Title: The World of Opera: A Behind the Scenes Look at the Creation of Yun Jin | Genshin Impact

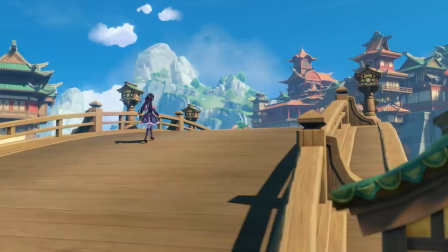0:05 云景是我们IP方面比较早着手构思的角色之一她的定位是我们离岳港内的一位艺术工作者
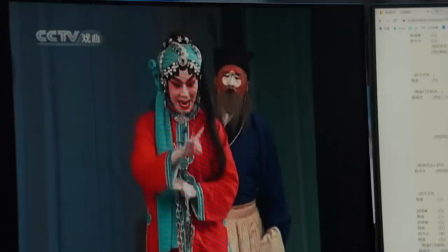0:13 在这个阶段我们选择了谢曲这个关键词也希望这个词能够成为人物身上比较核心的一个设定基点
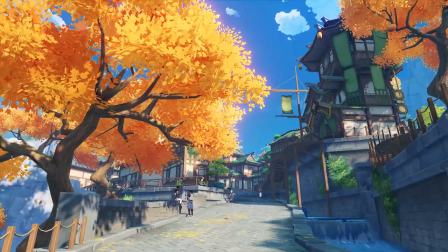0:21 在我们设想中离岳港是一个比较繁华的港口商业都市市民生活是非常丰富的其中自然也会包括文语方面
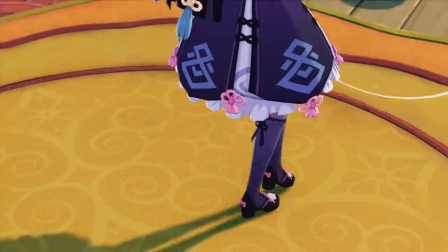0:30 那离乐民众在一天劳作至于会去做些什么呢当时就很自然地联想到了生活中的种种参考
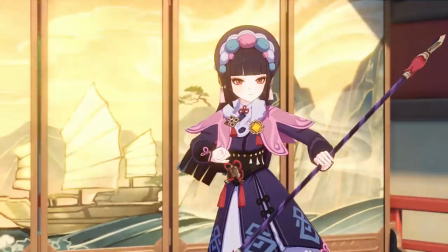0:37 也联想到了传统戏曲这个要素所以我们想试着去还原茶馆和戏台文化
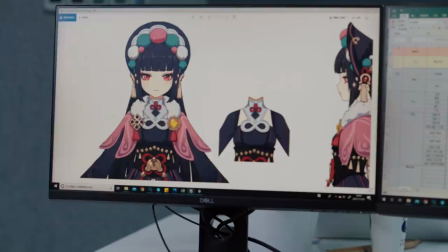0:44 基于这个想法这一行的代表人物云景也就诞生了确定基点之后呢我们的下一步是着手
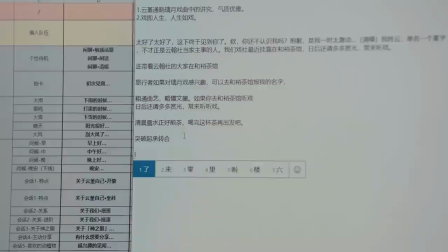0:52 让他跟已经有的一些角色产生关联通过构架这个人际关系戏化地区文化背景的方式让这个角色的形象变得饱满和清晰
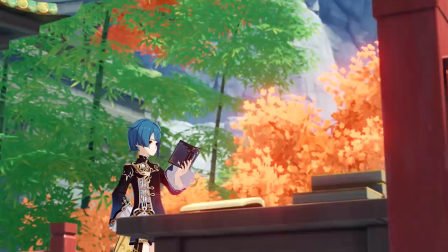1:02 我们为云景构架的社会关系中有两条是跟两位已经成型的角色建立关联
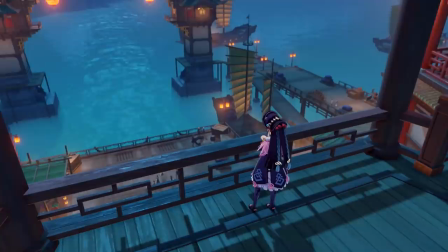1:08 行秋和钟离这两位角色见多识广 云幽四方结识云景也是非常自然的此外还有一个角色就是星燕一个热爱摇滚的艺术家和一个戏曲表演艺术家这两个角色之间如果能够产生关联的话我们认为是一个比较有趣的碰撞并且这种碰撞也一定不是竞争或者辩论的关系
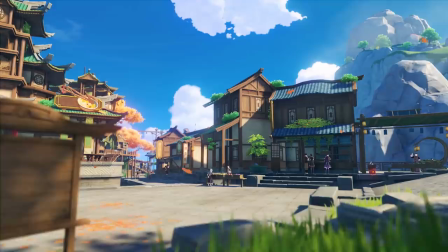1:30 而是互相欣赏的关系云锦虽然是一个传统的戏曲工作者但是这并不意味着他只关注跟自己工作本身有关的内容
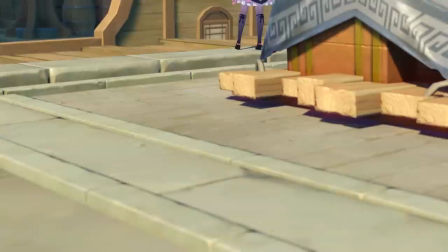1:41 他的骨子里还是一个非常能够接纳然后欣赏新鲜事物的人
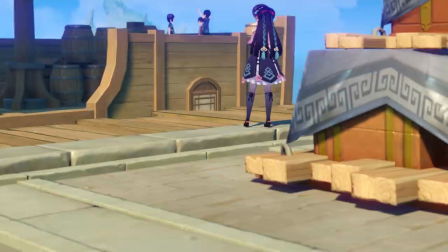1:46 在他的认知里接触更多更新鲜的事物是一种有益的行为
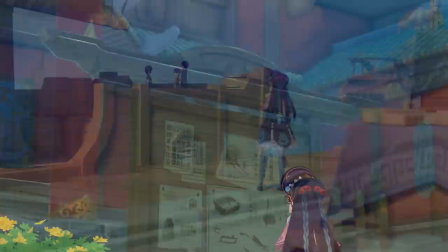1:51 能够拓展自己的眼界吸收新鲜的知识和文化形式通过这种碰撞和学习过程她自己的表演和整个知识体系都会更加地完备所以从这个角度来讲云景是一个既有传承精神也有创新精神的角色她身上的这种多元性也体现在了我们角色设计的方方面面早在李悦初期构架的时候两话就考虑过要做一个含有吸取要素的角色这个想法正好跟IP也不谋而合讨论过后我们就开始着手云锦相关的设计内容了从原生的决策角度出发他们本身都是真实生活在铁瓦特大陆上的人
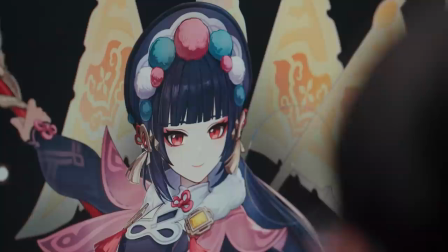2:31 那云锦作为旅乐港的居民除了从事需取工作外
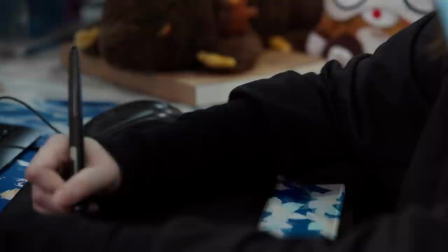2:35 也有着自己的日常生活那他的外形设计有几个重点就在于
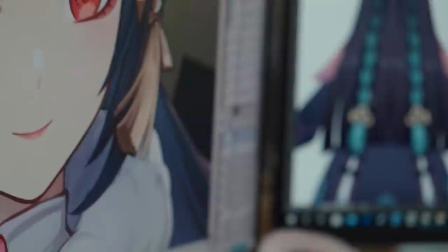2:40 既要能看出职业还有一定的戏曲要素又同时要有倾泻感和日常感并且符合人物性格
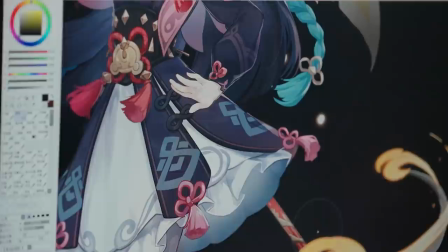2:49 另外还有个非常非常重要的一点是必须能带给玩家新鲜感所以云锦的长服设计就比较有挑战性了不过我们已经习惯被这种挑战性的事情折磨了首先云锦是个非常有个性的姑娘虽然她出生在传统家庭又从事与戏曲相关的有着悠久历史文化的工作但却很欣赏对黎元来说非常新潮的摇滚从这种性格特质入手我们参考了历史上很多文学作品里边
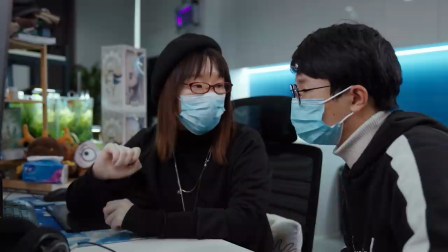3:19 既有纯旧又有自己想法的女性比如花木兰、木桂英、梁洪玉这类角色参考了他们戏曲装扮来做设计期间出了很多方案
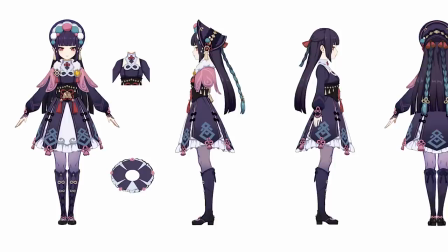3:31 在配色上尝试过用传统戏曲服饰的大红戴蓝这类配色
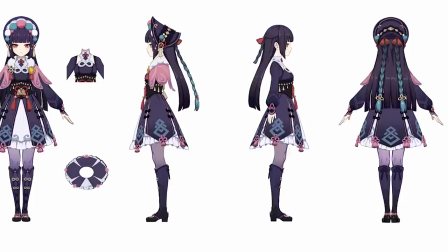3:35 但考虑到云颖的个性最终我们为他设计了这套含有戏服元素又与传统色彩印象有所区别的日常服装
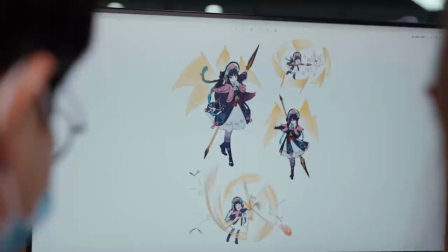3:44 制式上我们考虑到了他的年龄和性格同时又要满足日常以及战斗的工作需要
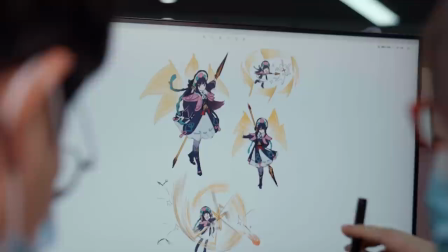3:50 避免模型穿插最终选拟了这套半裙的设计细节设计方面我们把很多传统要素融入到了日常装扮里面
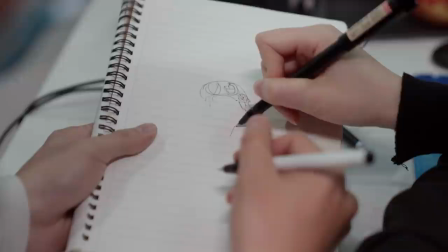4:00 比如细胞上的绒球领子云间还有下摆飘带等等
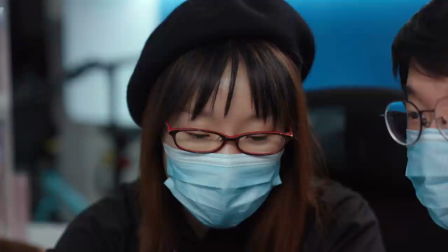4:05 并使用了云文和方式文来做点缀我们希望通过这类把传统要素去日常化的设计